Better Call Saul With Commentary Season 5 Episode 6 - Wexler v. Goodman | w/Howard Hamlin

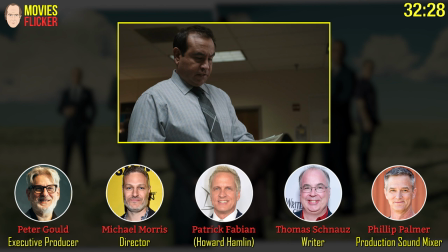They were going to go to a corner and watch the DEA, after having used Crazy 8 to tip off the DEA,
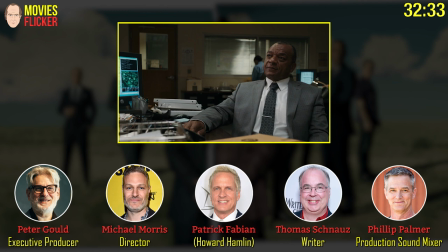watch them arrest a bunch of Gus's guys. so our first time seeing Lalo in the episode would have been in that scene and not just the drive up and arresting which happens
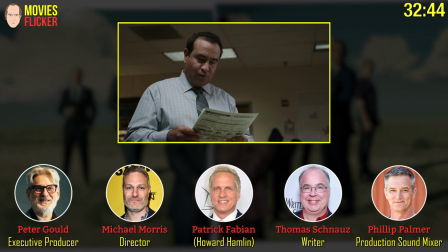later I was really upset at the time when we had to drop it but not watching the episode it's like nobody knows that it works perfectly fine
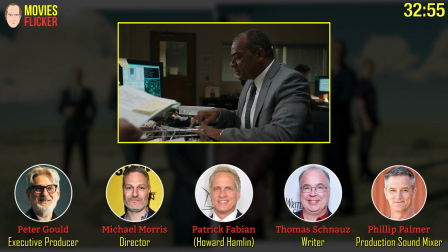it's always so funny when you think you need this scene so badly and it's not going to work as well and it works great This happens in lots of ways to me too you know you'll get a location that you just it becomes like an anchor
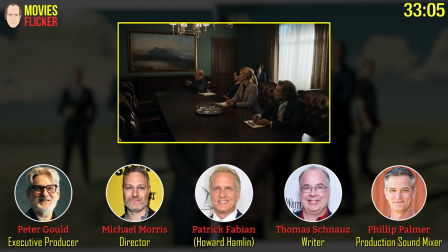visual anchor or something else and then you lose it and you think oh we're completely you know up the creek now and then
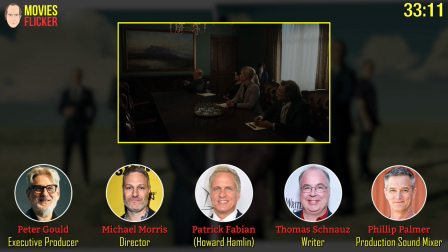the the story you know the new opportunities come up you know when you lose another one
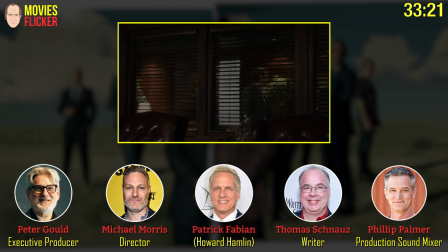so michael can you talk about the planning for this is a very long scene with with three different lighting setups
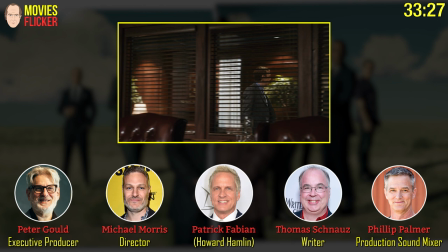and visual cues on the screen how did you plan for this so this we shot this
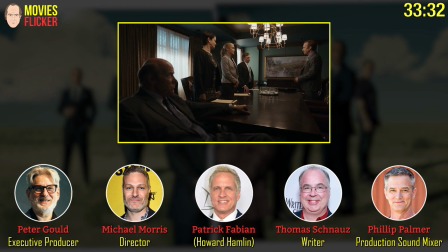over two days um actually and uh and we we ended up approaching it by splitting the scene into into a variety
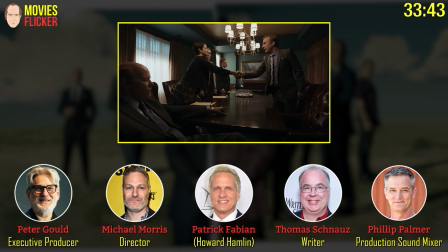of sections they were like as i remember it there were four sections in the scene opening and all the hellos and then when the lights go off that was another part of the scene with the video on that was another scene and then uh to the end and that helped us just get the cameras where we needed them to
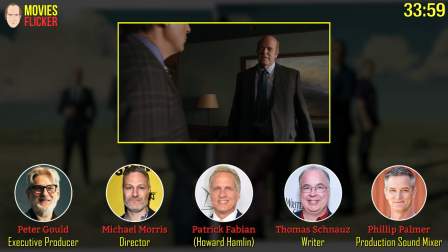be because as you said tom i mean this scene switches axes which is a big thing in our world when the you know when everyone's
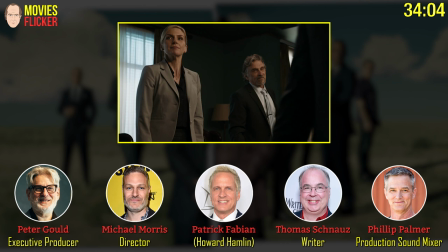attention goes to a different part you have to move the cameras obviously and the lighting setups it's
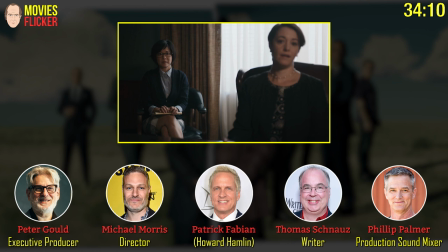also a scene about looks and about people realizing things and realizations dawning and especially with between kim and jimmy so you always want to be in the right place uh yeah it's it's amazing to think
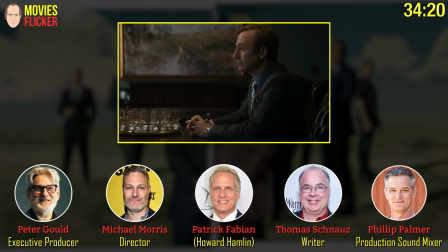that it took almost two complete days of filming to get this to get this scene and then phil you had to set your own challenges here because
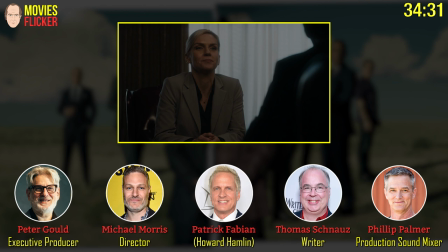again there's there's video on screen and actors talking how do you deal with that well um it depends on if they talk over it or not
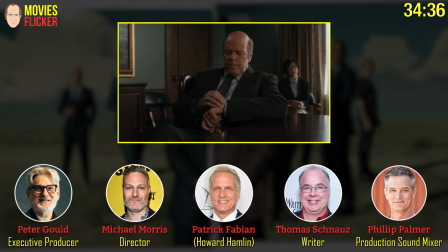and uh so we they kind of let it play
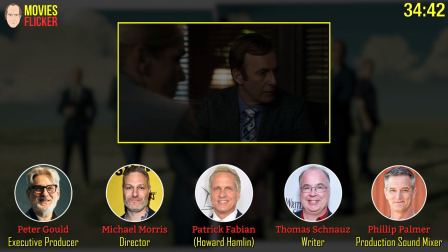while uh while it's in the scene uh if i remember right and
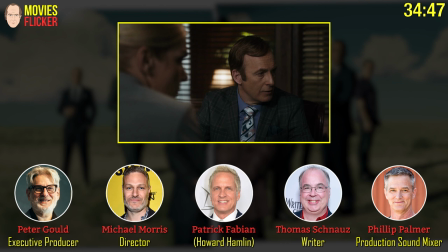then it kind of plays under so we've uh we
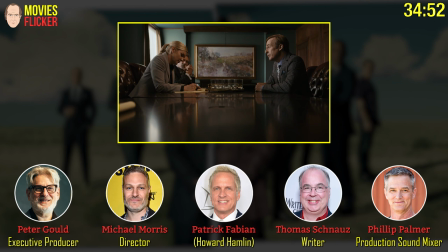generally in the wide when we do this sort of thing we uh we let it play and then we clean it
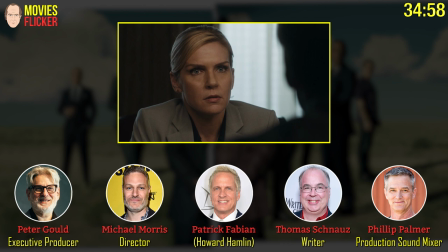up when we get into close-ups. This look.
Four million. Very funny.
I think I recall they were playing the audio on screen but then dipping it down for the actual screen.
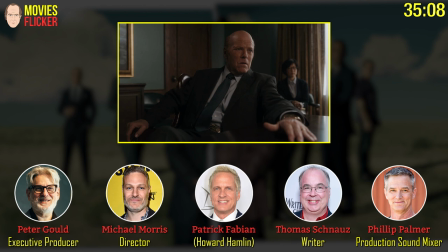Yes. To sort of interact with the actual screen. Right.
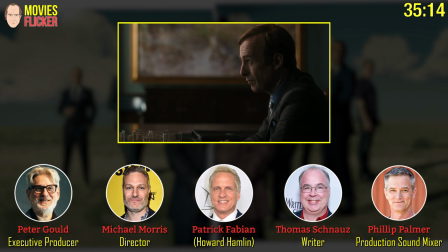There was that look that Ray just did. I mean, if you're listening and watching, go back and look at it again, this barely perceptible head shake, which just breaks me every time.
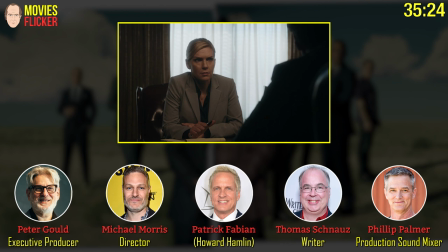It's so good. And she almost, she almost mouths, no, she like, like the complete betrayal and you see it in an instant. And again, like, you know, as an actor working with her and to be on the other side of that, it's so electric and it's, she's so good at transferring that kind of depth. I just, I love her.
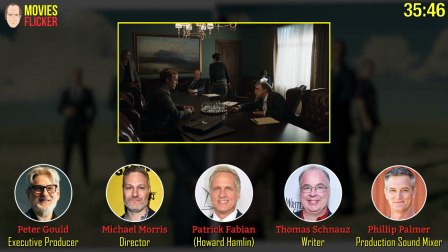I love Ray Sehorne. Sorry. It's a great thing to point out, but it's, this Ray is leading,
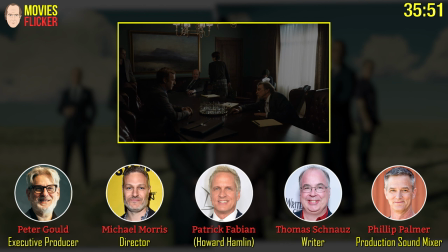Ray and Bob are leading a group here. this is just a murderer's row of actors every single one of these
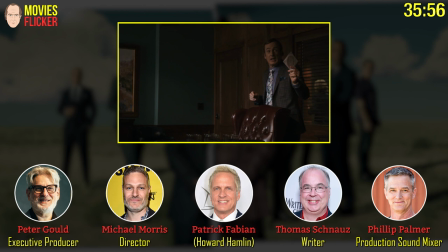uh every single one of these actors uh is so brilliant and it's one of the tricky things about cutting a
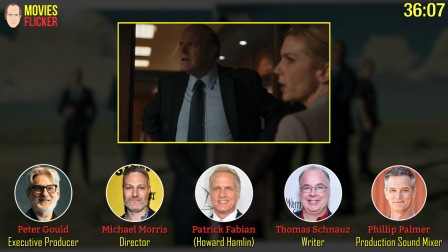scene like this is um you're not in necessarily in anybody's head as michael says you there you need to be in all kinds of different places
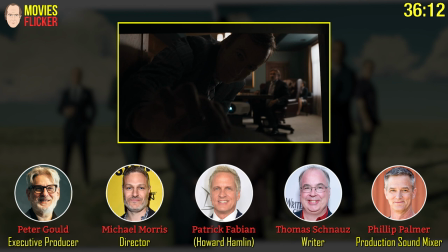uh and it's it's um the blocking and the the shooting and the cutting are This was actually edited by Joey Reinish,
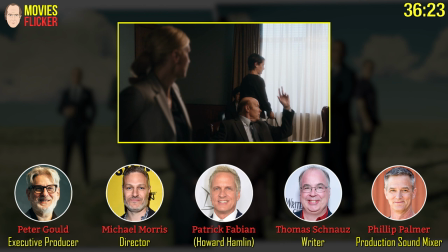who has been working as Skip McDonald's assistant editor for years. And he is, he just, I think he did a slam dunk on this scene. I really do.